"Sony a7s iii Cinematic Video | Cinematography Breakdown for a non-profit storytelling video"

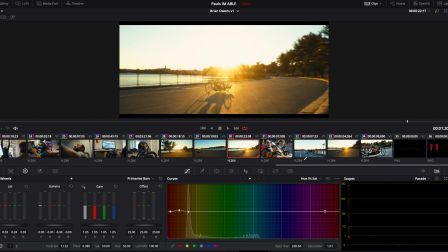8:15 Also to bloom the highlights, give it this effect that it just transitioned us into his world another scene right here and brian
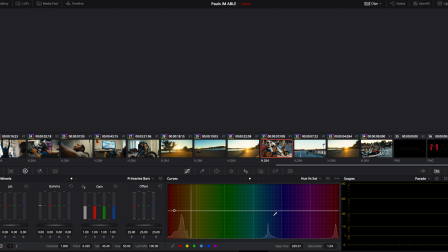8:24 just strolling down i was just trying to get creative with the different angles and variations here's
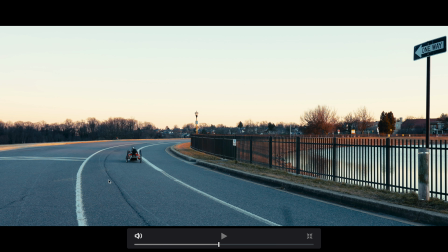8:29 another one just i really love framing this one wide 24 millimeter the sun was starting to go down i love the usage right here that i did with this sign one way like just showing that he's moving forward no matter what kind
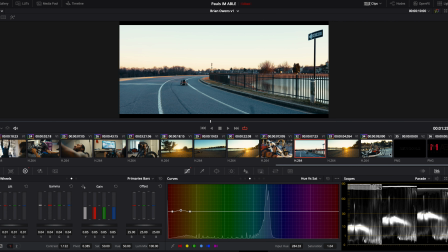8:41 of like aaron yeager my aot fans will know who that is and then obviously the money shot you know we all need that in our
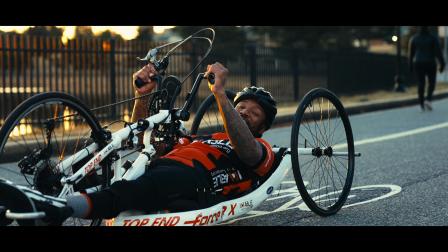8:48 edit somewhere to inspire us to allow us to have a final clip that's gonna just close off the video and this scene came out naturally it was all handheld everything in this video is handheld except for the scene um in Brian's bedroom and the way that the way that I saw this shot
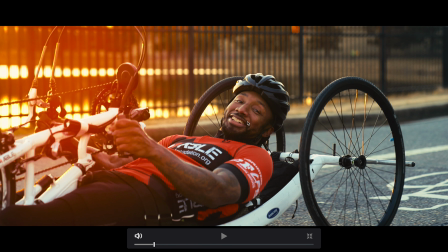9:05 was it was a spur-of-the-moment uh scene Brian was actually laughing at someone else who was passing by on the bike and
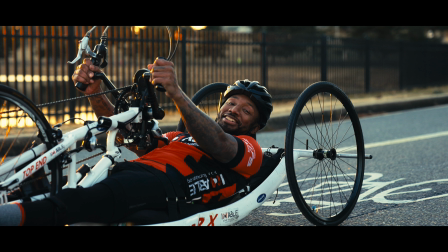9:12 he I saw him smiling and I realized like oh no i want this guy to be smiling at the end like this is gonna be the way how it
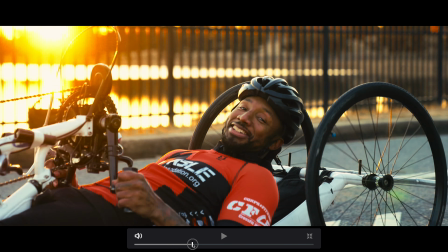9:18 and this video is him strolling by the sun's blasting him in golden hour like look at this amazing scenery right here and him
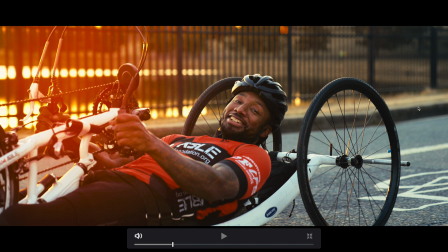9:27 just showing gratitude with just a smile and so i was like hey bro like just roll back a little bit over here and let me get you uh strolling into
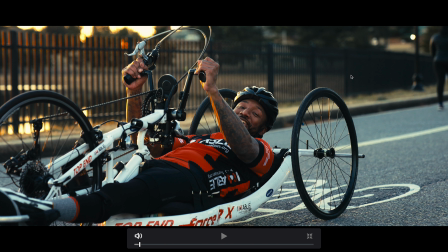9:35 the frame and um just smiling i just want to show off that that you are in your zone and your zone
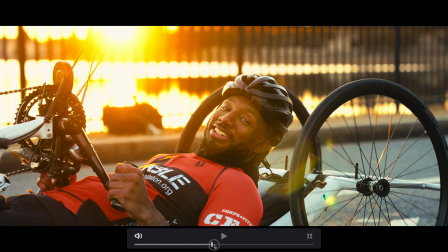9:42 is you happy doing what you love being the fact that you can be an athlete again and that's kind of the last line in the video as well so i just thought
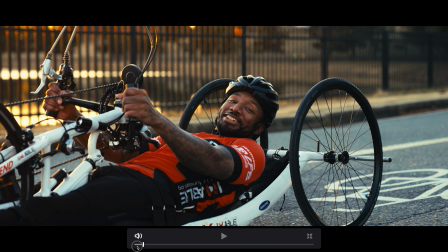9:49 that it was a great way to end the video i saw it there and then i knew this was going to be the last shot film is 120 frames per second s log 3 uh
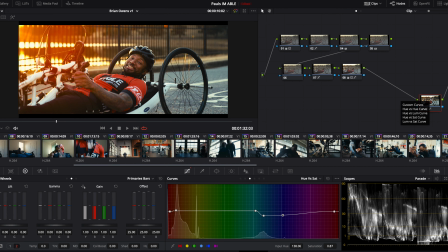9:59 it just came out amazing let me talk about the color grade really quickly i didn't have a lot of time to actually make a full-on color grade um from scratch i knew i had these five videos i had such a short timeline within each video so I decided to actually use a
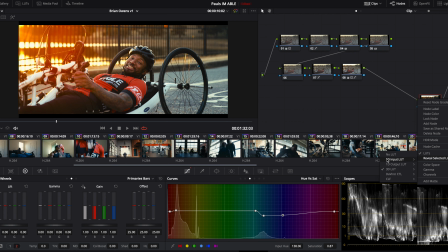10:13 LUT and instead of like randomly buying some LUT that probably wouldn't work with my camera I looked into DaVinci Resolve and I really fell in love with this Rec.709 Kodak 2383 D60. It's built in it came for free so that was really cool and then I worked backwards I made that my final node my first node
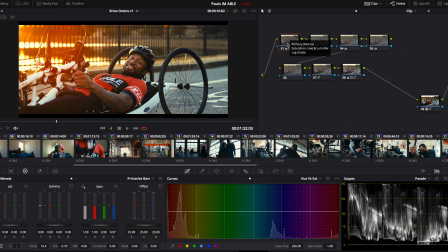10:31 I started working on my temperature and my tint trying to get those skin tones to start to look correct then i started working on my tone a little bit so just really trying to make the shadows pop make the contrast be a certain way in the next few notes i started working on the saturation
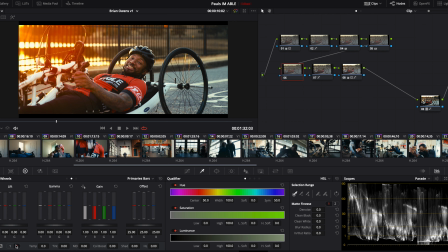10:45 i really try to dial in um everything that i could to just balance everything and then on my seventh note right here as you can see is where i did the the tone on the individual colors so my r my g my b you know just playing around i'm
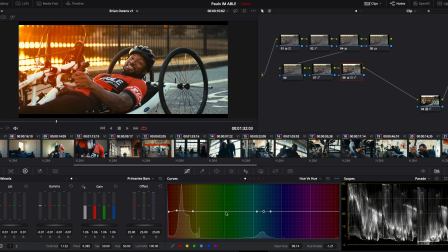11:01 not a professional colorist and then final note is where i just dialed in the hues dialed in my saturation to the best of my ability and just try to balance the skin tones believe it or not i did i barely ever looked at my scopes i just really went off the feel i went up how
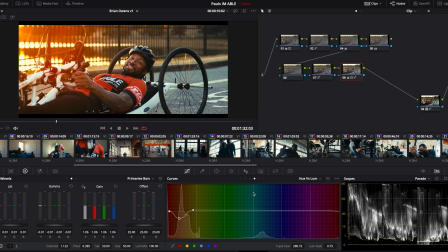11:17 it was looking on my screen and just trusted my instinct um yes i could have looked at no and made sure that this was on one this
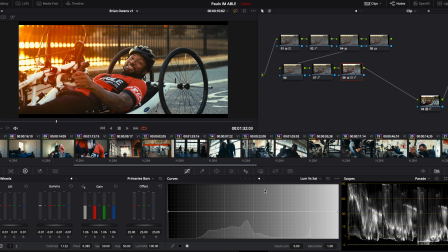11:23 was 100 but i just felt like it was coming out really naturally and i just kept going with it um as you can see right here. The Luma or Saturation, don't sleep on this tool right here. It's what really makes everything pop at the end. I just really love using that at the end. So even though these are short videos, you still want to have a beginning, climax, and end.
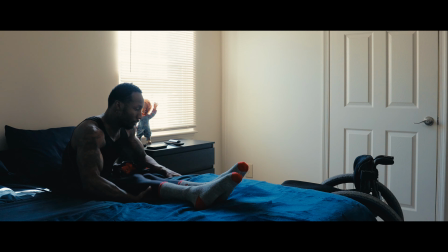11:42 You want to present people who these characters are, what struggles they were going through. You want to tell in the middle what they were overcoming, how they overcame it.